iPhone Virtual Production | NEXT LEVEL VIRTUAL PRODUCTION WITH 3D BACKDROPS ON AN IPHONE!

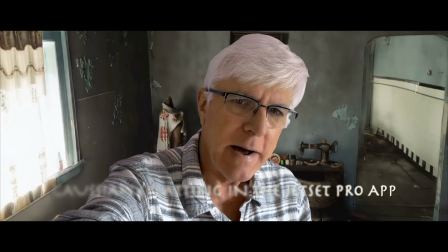0:13 Hello, welcome back. A little experimental. I talked so much about how handheld first production camera movement works so much
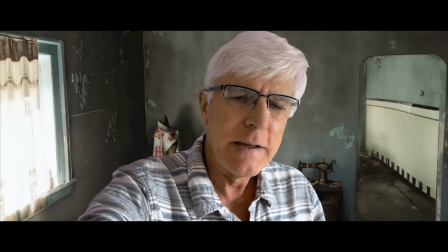0:21 better than how I demo it with my gimbal kind of orbiting around me.
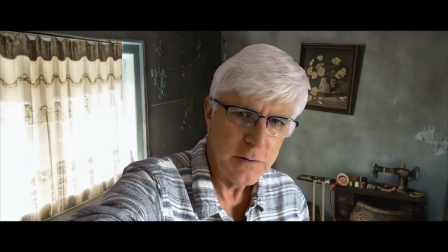0:26 It just doesn't show the parallax, but here we are. And I'm not quite right. I'm trying to do this arm extended in my living room.
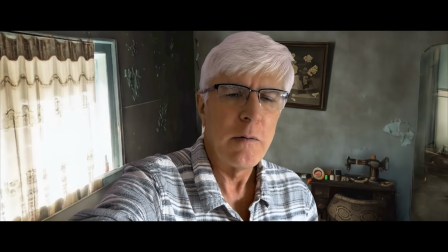0:32 But this is an example of how handheld works. This is one of the Gaussian splats.
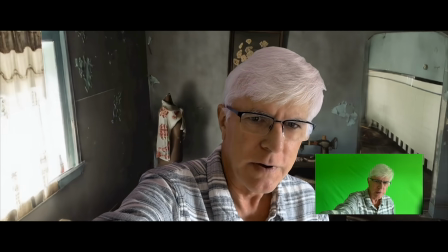0:38 I'm forgetting whether I made this or whether I took this off their website and converted it.
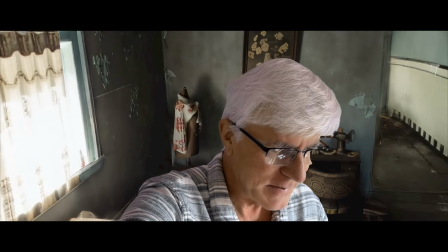0:43 It's not perfect. Again, I needed to adjust this a little bit. But what a difference.
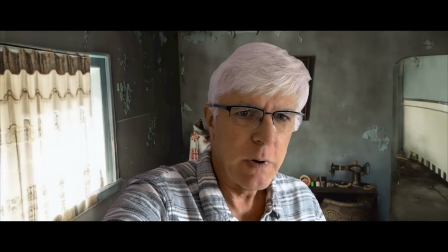0:50 I mean, you can really, if I had a lot of green screen, you know, I could actually walk around and we could go into the hallway that way.
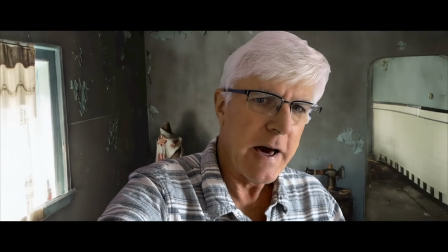0:59 I want to show you a setup on a slider a couple of shots that are a little more cinematic just to kind of show you how
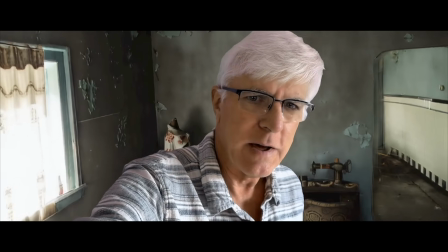1:07 cool this does look when you are doing some kind of handheld work and that's how I prefer to work in Jet Set particularly with with 3d environments
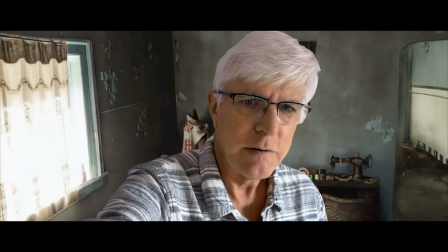1:14 like gauze and splats where we have some parallax let me go to a quick voiceover to be clear shooting handheld and shooting a selfie video are
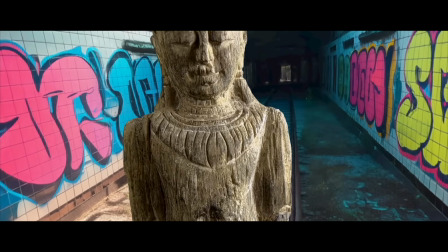1:23 two quite different techniques but I figured at least the selfie shot would demonstrate the next level virtual production shots we can achieve on the pro version of
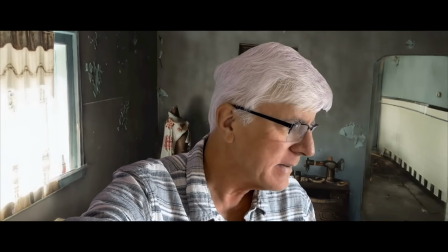1:31 Jet Set. So to demonstrate what handheld as well as more cinematic shots look like when using Jet Set with the new Gaussian Splats,
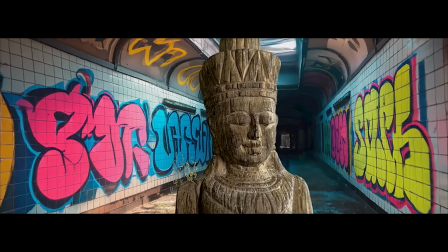1:38 I did a setup on my green screen using an 18-inch high stone statue in a coffee cup. Both of the Gaussian Splat environments were created in marble. I also filmed some cinematic slider shots to demonstrate the parallax that Gaussian Splats offer.
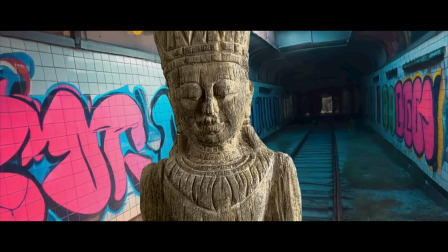1:52 The handheld perspective really shows off what filming in a 3D environment can achieve in terms of added realism and production value,
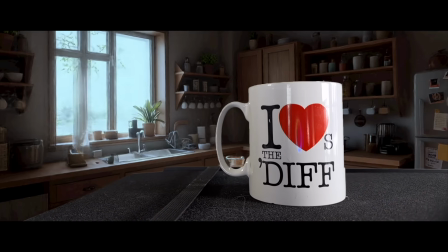1:59 and the slider smooths out the cinematography as the slider moves across the scene in a more cinematic fashion,
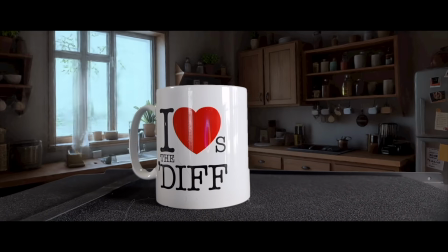2:05 and the parallax in the 3D Gaussian splats becomes much more apparent.
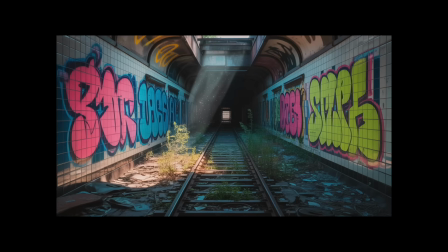2:09 Remember that these backdrops began as 2D images, and these images were used to prompt Marvel to create the 3D splats.
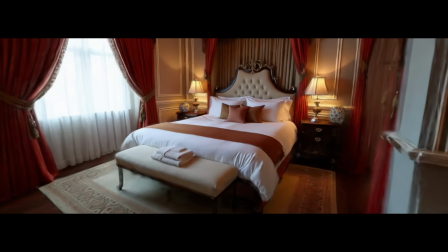2:16 The level of realism in many of the Marvel splats is really incredible, and it's just a matter of time before that realism and that fidelity gets even better.
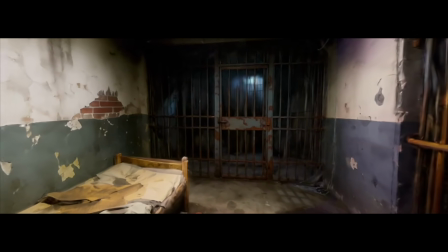2:25 Using marble we can create our own 3D backgrounds independently. This is next level virtual production with Jet Set Pro.
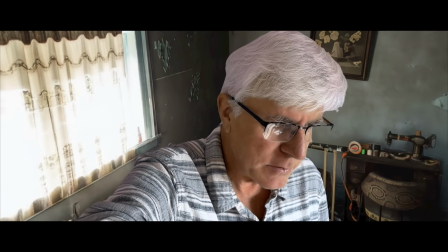2:33 And here we are we're back. We're back in this sort of grungy room trying to get the right perspective.
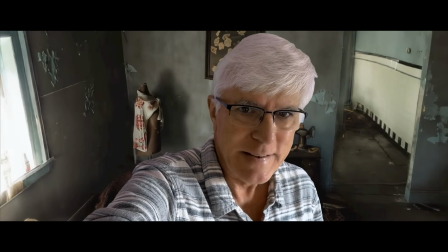2:38 I have to reset my origin but it's a little kind of a cool little grungy location.
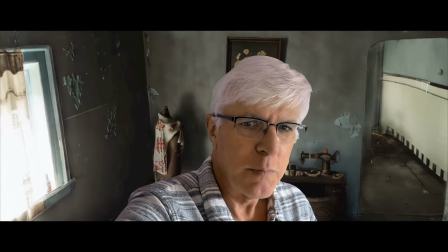2:47 I'm sure I've added some appropriate music and just a slight amount of reverb.
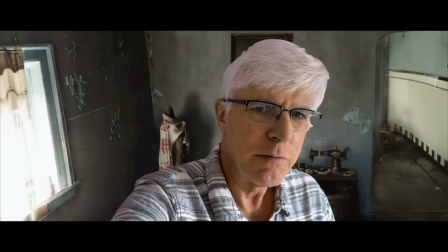2:52 But now we're talking, now we're talking virtual production in a 3D environment. I would seriously consider moving to Pro.
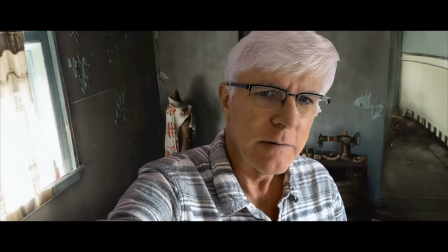2:59 If this is something that excites you, you can build these on your own and you can, or if you're a teacher, have your students build them and then import them and in minutes,
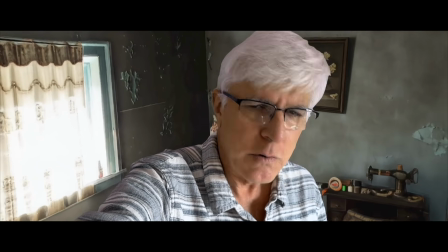3:09 literally in minutes, you're now in a very kind of cool looking three-dimensional environment.
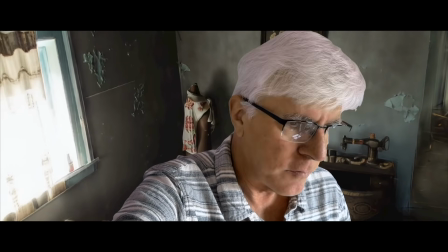3:16 So awesome. As always, thank you. Headed to Wales. I'll try to do one more episode before I hop on that plane in a few days to Wales where I'm doing virtual production all winter.
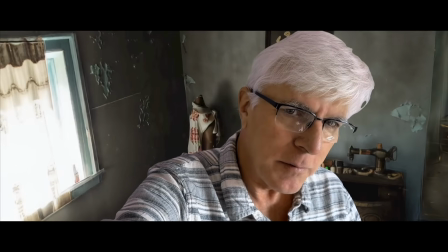3:25 Thank you as always for following, for following, and please subscribe. Take care.
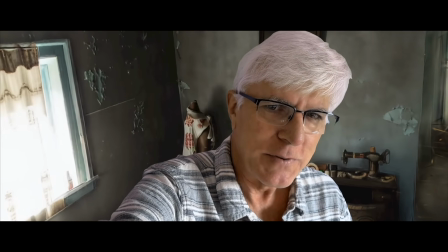3:30 We'll see you.